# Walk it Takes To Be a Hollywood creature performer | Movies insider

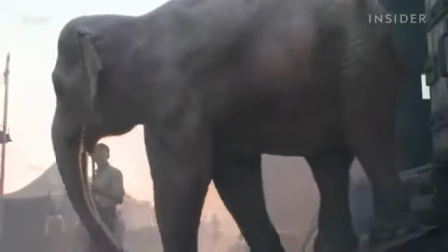[4:13]
Elephants are not as easy to mimic.
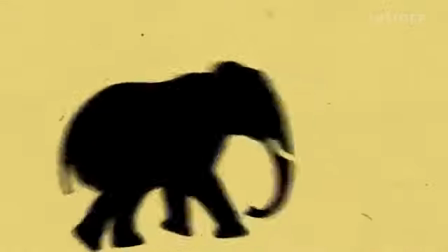[4:16]
Osmond had to create the same shape of an elephant with his body, meaning he was always face down with his eye line to the floor.
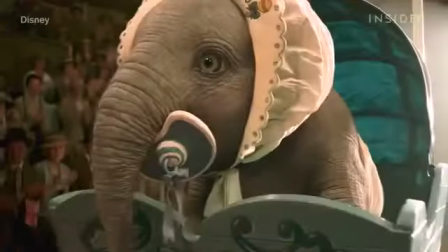[4:23]
And on top of all that, he was portraying a baby elephant. If you take on a job and you're portraying a grown-up character, it's quite simple,
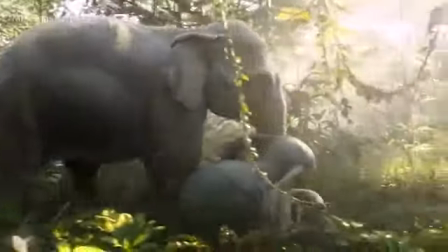[4:33]
because with adult creatures or animals or humans, they're always quite certain in the way they walk.
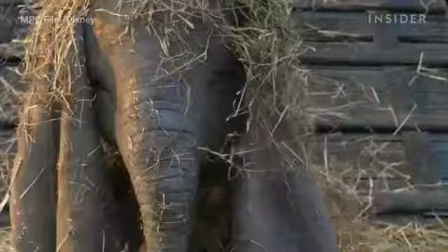[4:38]
They have a clear direction where they want to go, and they're very certain in their movements. Whereas with a baby character like Dumbo, the beauty of it is they're very sporadic.
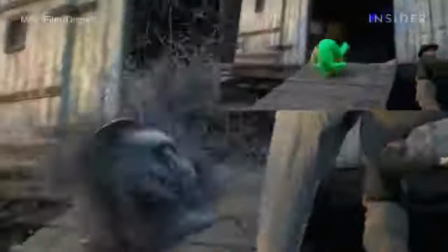[4:47]
They have such a short attention span. You know, they might do a couple of steps one way and then all of a sudden they decide they want to go another way.
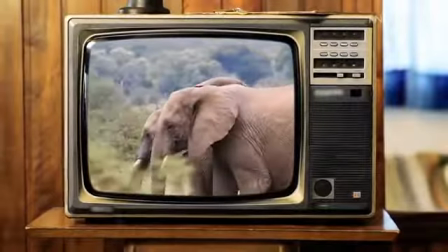[4:53]
While training, he watched hours of footage of real elephants to get a sense of how they move.
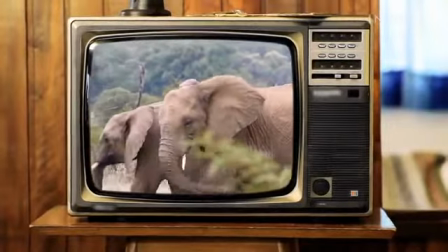[4:58]
He also closely watched the original animated Dumbo movie.
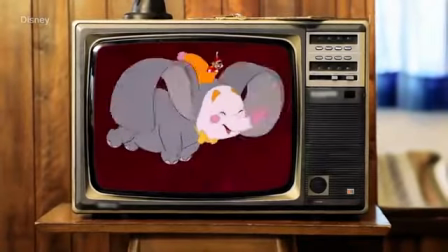[5:02]
He took a lot of inspiration from the film, but it wasn't necessarily the best way to learn how a baby elephant moves.
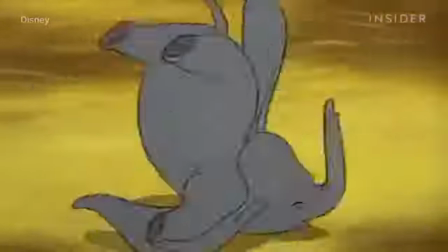[5:09]
When you watch the original cartoon, Dumbo's very light on his feet and he's got these little flicks and he's very Disney-fied and he's very light.
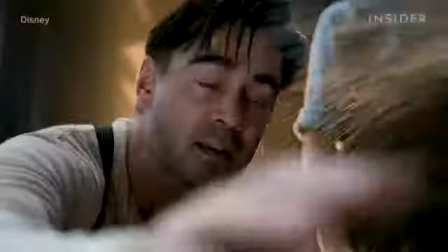[5:17]
Getting the movements down was also important for another reason, making the cast feel like they were working alongside a real elephant.
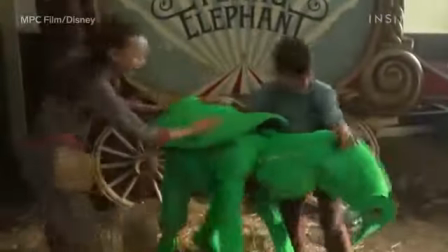[5:25]
Osmond's interactions with the actors were key. Even though he doesn't have a single line of dialogue, the sounds Dumbo does make aren't even him.
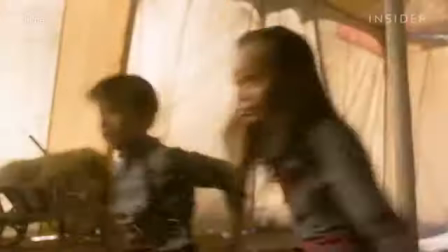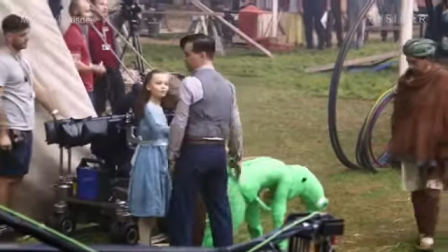[5:41]
Osmond also spent as much time as possible off-camera bonding with the cast,
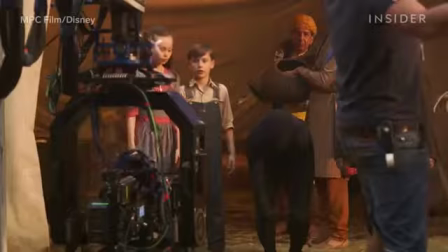[5:45]
especially the younger cast members, so their sense of wonder about Dumbo on camera would appear even more convincing.
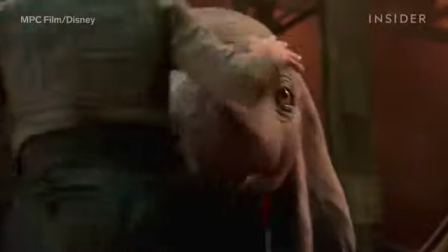[5:52]
One big factor affected how he interacted with the rest of the cast: his suits.
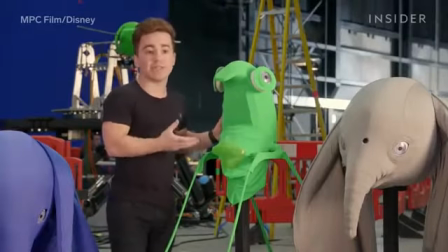[5:58]
Being a creature actor also involves wearing a lot of different suits. For this movie alone, Osmond wore 3 versions.
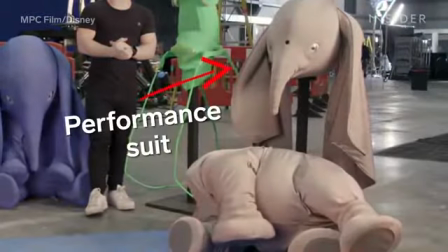[6:05]
The first suit was called a performance suit. This suit is built to look just like the character.
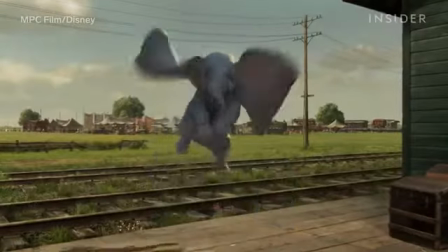[6:11]
It was used for scenes where the actors needed to know the exact size of Dumbo.
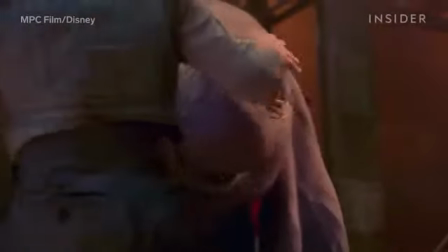[6:15]
So for example, in a scene in which the actor is touching the elephant.
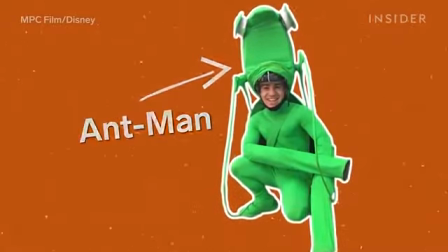[6:20]
Then, there was the more bare-bones costume, which they called the Ant-Man costume on set.
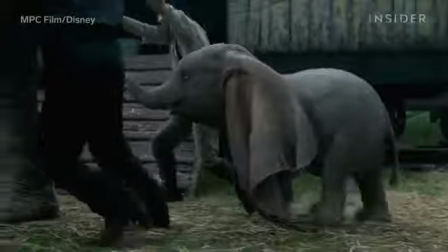[6:25]
This outfit came with attachable ears and gave Osmond easier movement. It came in handy during scenes that involved running, or even a landing.
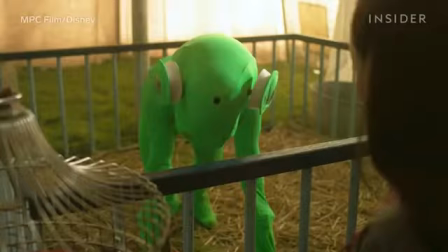[6:34]
Because Osmond was walking on all 4s, he was facing the ground most of the time.
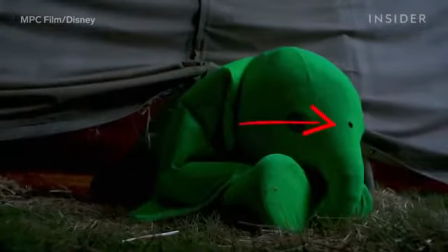[6:39]
To help him see directly in front of him, the effects team installed a camera rig inside these suits that would give him a live feed of what was happening right in front of him.
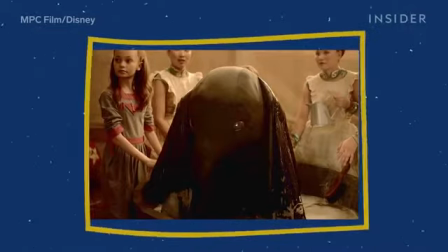[6:48]
The final suit was a special waterproof bath suit, which was made to get wet during the scene where Dumbo is getting bathed. This was especially difficult for Osmond. And that scene meant dunking my head underwater in this full-size suit, which also meant I couldn't hear the director when he shout action, but I also couldn't hear the director when he shout cut.
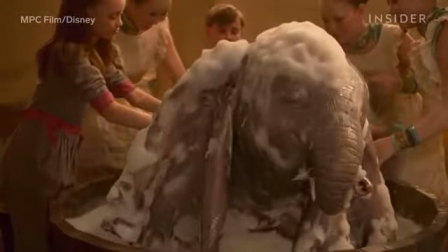[7:09]
Since this suit was made to get soaked, they couldn't have a camera rig inside. One of the actors in this scene would give Osmond a tap on the back to let him know his cue.
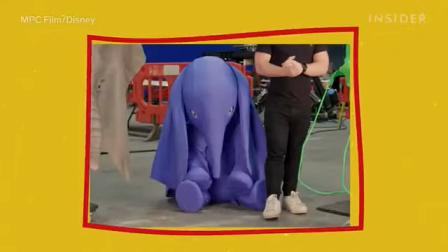[7:18]
Each suit came in different colors, which were used depending on the shot.
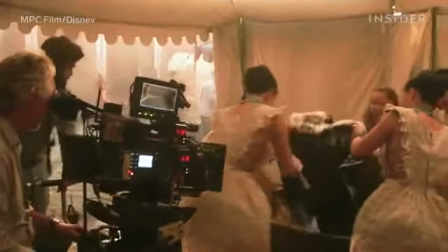[7:22]
For instance, in the scene where Dumbo is given a bath, they used a black costume,
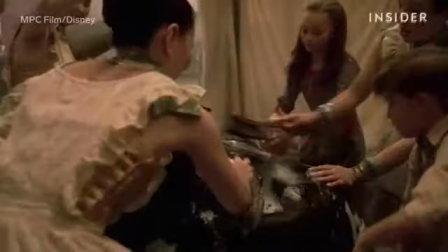[7:28]
as it allowed the VFX team to separate Osmond from the foam easier.
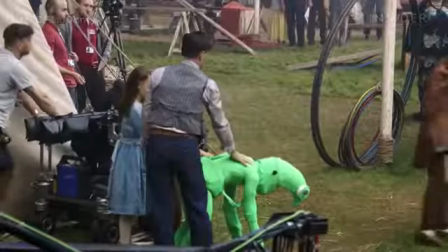[7:33]
And while it might look like he got erased from the shots he was in, his performance couldn't be more important.
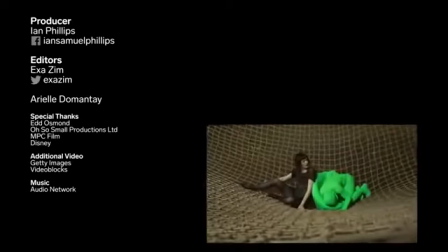[7:38]
Even when they don't have any lines, don't forget the people behind the creatures.